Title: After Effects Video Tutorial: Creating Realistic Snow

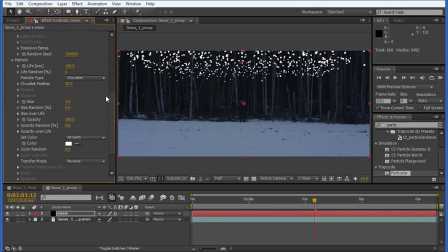with a few other settings changed it will start to feel a little bit more like a snowflake so I'm going to change the scale from five to something like three should be enough and also the opacity I'm going to knock that right down to about 15 now it's starting to look a little
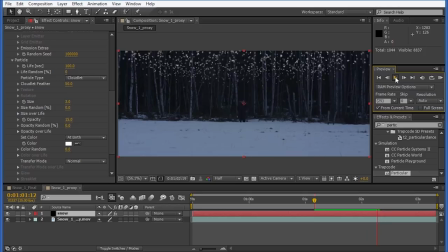bit more believable let's just preview that it's okay it's starting to look a little bit more like snowflakes the color though is pure white so if we click on the eyedrop tool and look for some snow reference in the image we can just eyedrop pretty much anywhere where it's light and it's going
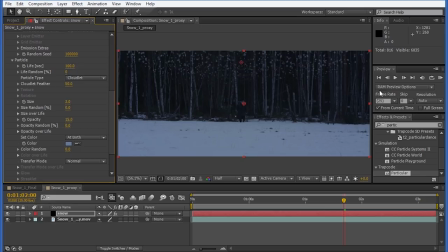to give it the same color value as the snow that's already in the scene so that's an added bonus. If we preview now you see it's starting to look a little bit more like snow but we need to mess around with the physics settings before it really starts to take hold.
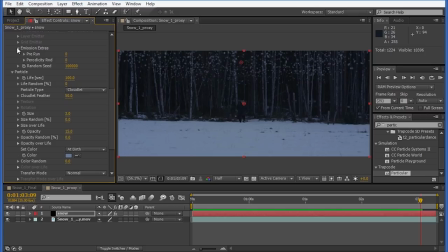While I'm still in this neighbourhood we should probably fix the emission extras because what we see is on the first frame the snow's not there and it would already be snowing when the scene has started. So we can go in here and change the pre-run to something like 10
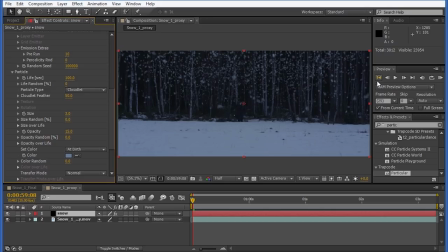and that's going to start the emitter before the scene has begun so that gives us this instead so it's already begun snowing but they're kind of floating aimlessly and they don't really look so believable it's really starting to
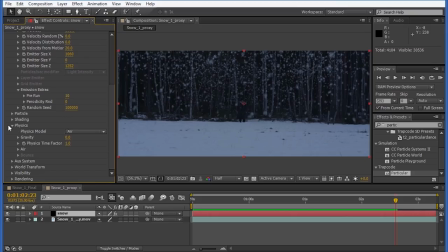take shape so let's just hide the particle settings for the moment and let's wander on down to physics so under physics we have a couple of different models the first is air and the other is bounce and we want to keep it on air because we don't want the particles to really interact
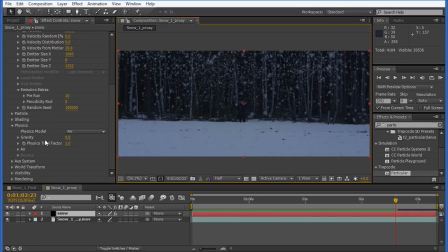with the ground. We don't need to worry too much about that. But we do want to start playing with the gravity and the settings for the air. So let's take a look at those. And it's really going to be a couple of things that make everything happen here. And that's going to be the air resistance,
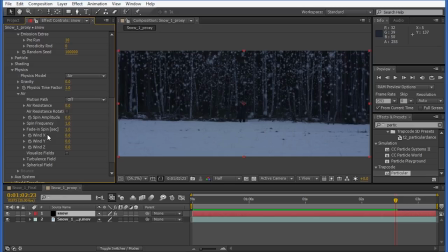the spin amplitude, and down here in the turbulence field as well as the uh the wind and by mixing these it's going to really sell this effect so if we play with the wind resistance and go extreme it's basically going to create an anti-gravity
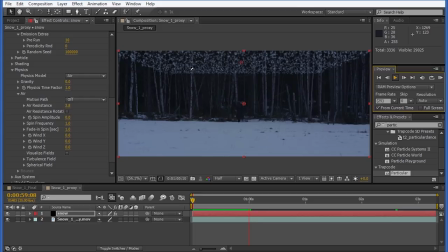and if i play through now the particles just kind of kind of gather and stay in place but uh what i want to do is have a relatively low value and something like zero point two should be sufficient
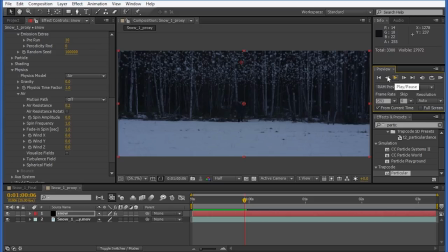so it's going to have a little bit of resistance and with we go in and start playing with the gravity we can start to really get the snow look I'm going to set the gravity to around about 50 and
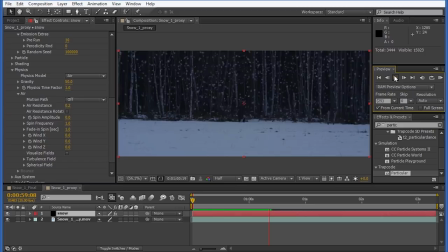that's already taken care of most of the problems now we've got something that looks a little more like snowfall we need to fix the emitter because we can see at the back there where the where the snow is populating so I'm going to go back
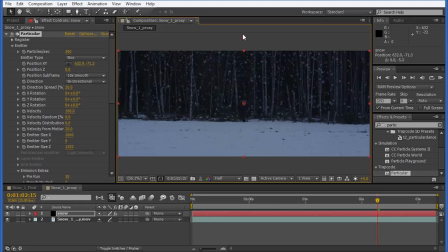to this setting here and I'm just going to make sure that that's outside of the frame and we come back to the beginning and check it now that's looking pretty okay what you will notice though is it's a little more dense in the background area here and it's not so dense
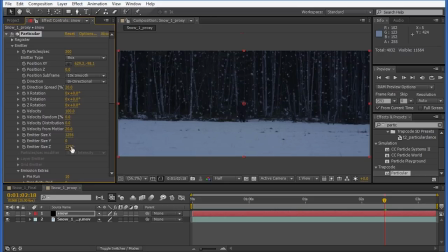in the side so we can fix that by stretching the emitter over we can also modify the z space a bit more as well so we have a bit more depth so we have more particles nearer to the camera and that's getting there but to really fine tune and adjust it
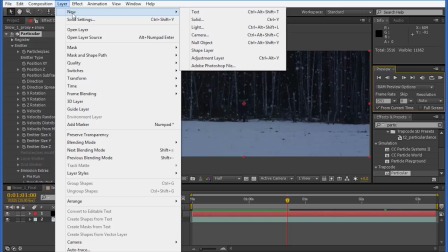it's best to go into the layer new and choose camera
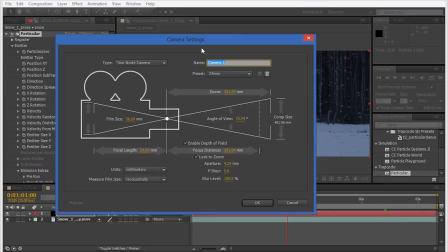and if you don't know what the camera was used
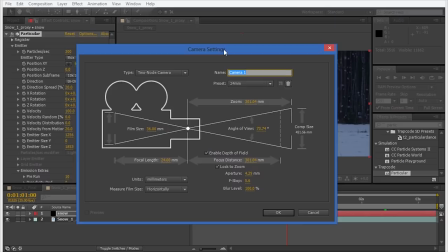or what what lens they used on the set you should probably have a chat with the DP or the